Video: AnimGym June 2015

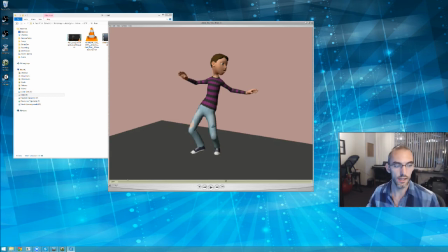[20:05]
And when I do that, I can imagine an entirely different physical performance for the torso when I cover up the torso and I'm just looking at the legs, and for the legs when I cover them and I just look at the torso. I imagine actually a lot. You might want to do.
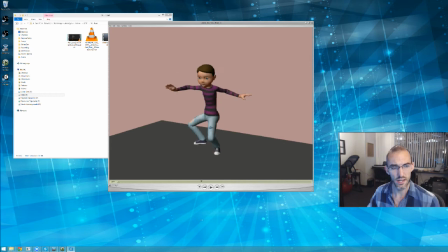[20:24]
You might want to just delay the foot movement, or sorry, the foot movement. You might want to just delay the foot movement by 4 or 5 frames, and just see if by doing that,
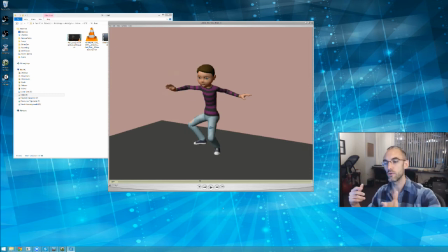[20:42]
as your body is moving off of the foot that's planted instead of towards the foot that just landed, that you get a little bit of nice connection back again. All right, because that's really actually the problem.
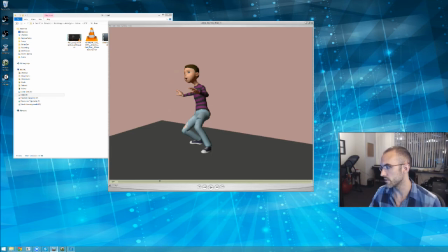[21:02]
In fact, that would be my my advice as to where to test this and what to do with this right off the bat. Grab your cog or your root or whatever upwards, and just I'm
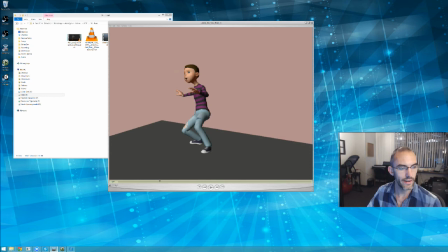[21:24]
trying to think of how many frames we need, though. I don't know, like 4 or 5 frames. Push it forward like 4 or 5 frames so that it's happening sooner.
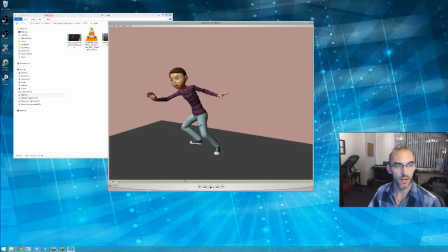[21:40]
So like right here, what will be happening is, instead of him leaning forward and then only when this foot is planted, he starts moving over to the right, he'll start moving over to the right, and then this foot will actually catch him.
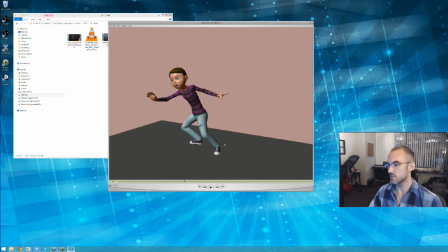[21:55]
It'll catch him instead. So maybe 4 frames. Just try 4 frames and just see what your animation looks like from that point. If it looks any better, try 5 frames. If that looks worse, try 3 frames. If that still doesn't look as good as 4, go back to 4. The tempo workflow is all about experimentation.
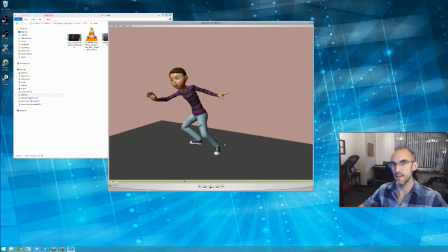[22:14]
It's all about forgetting what you expect to see and just making the animation change, and then viewing and judging the result instead. Okay? That's what the tempo workflow is about. All right?
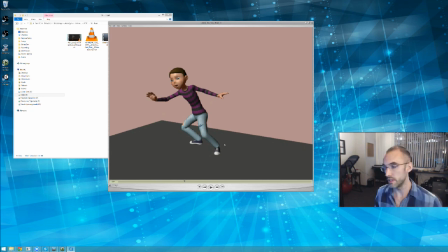[22:33]
I'm very excited to have you in the AnimGym. I hope you come back.
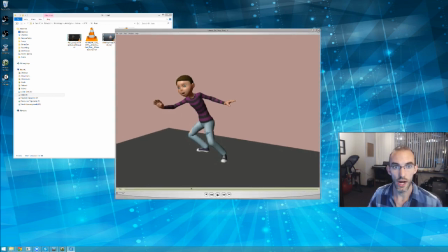[22:38]
All right? I want to see a lot more from you. Good job. Thank you. All right, guys. That'll do it this month. Thank you. Go to KennyRoy.com if you want to be in the AnimGym. Remember, every single KennyRoy.com member who participates in the AnimGym gets a critique. That was KennyRoy.com members. Everyone that participates gets a critique. Okay? All right, so sign up on KennyRoy.com. Even the free trial members, if you're on the free 30-day trial, doesn't matter. You still get a critique if you participate in the AnimGym. I want to encourage everybody to practice and do their best. All right? I'm Kenny Roy. This was a lot of fun. Thanks a lot. Good luck with your animation. As always, rock on.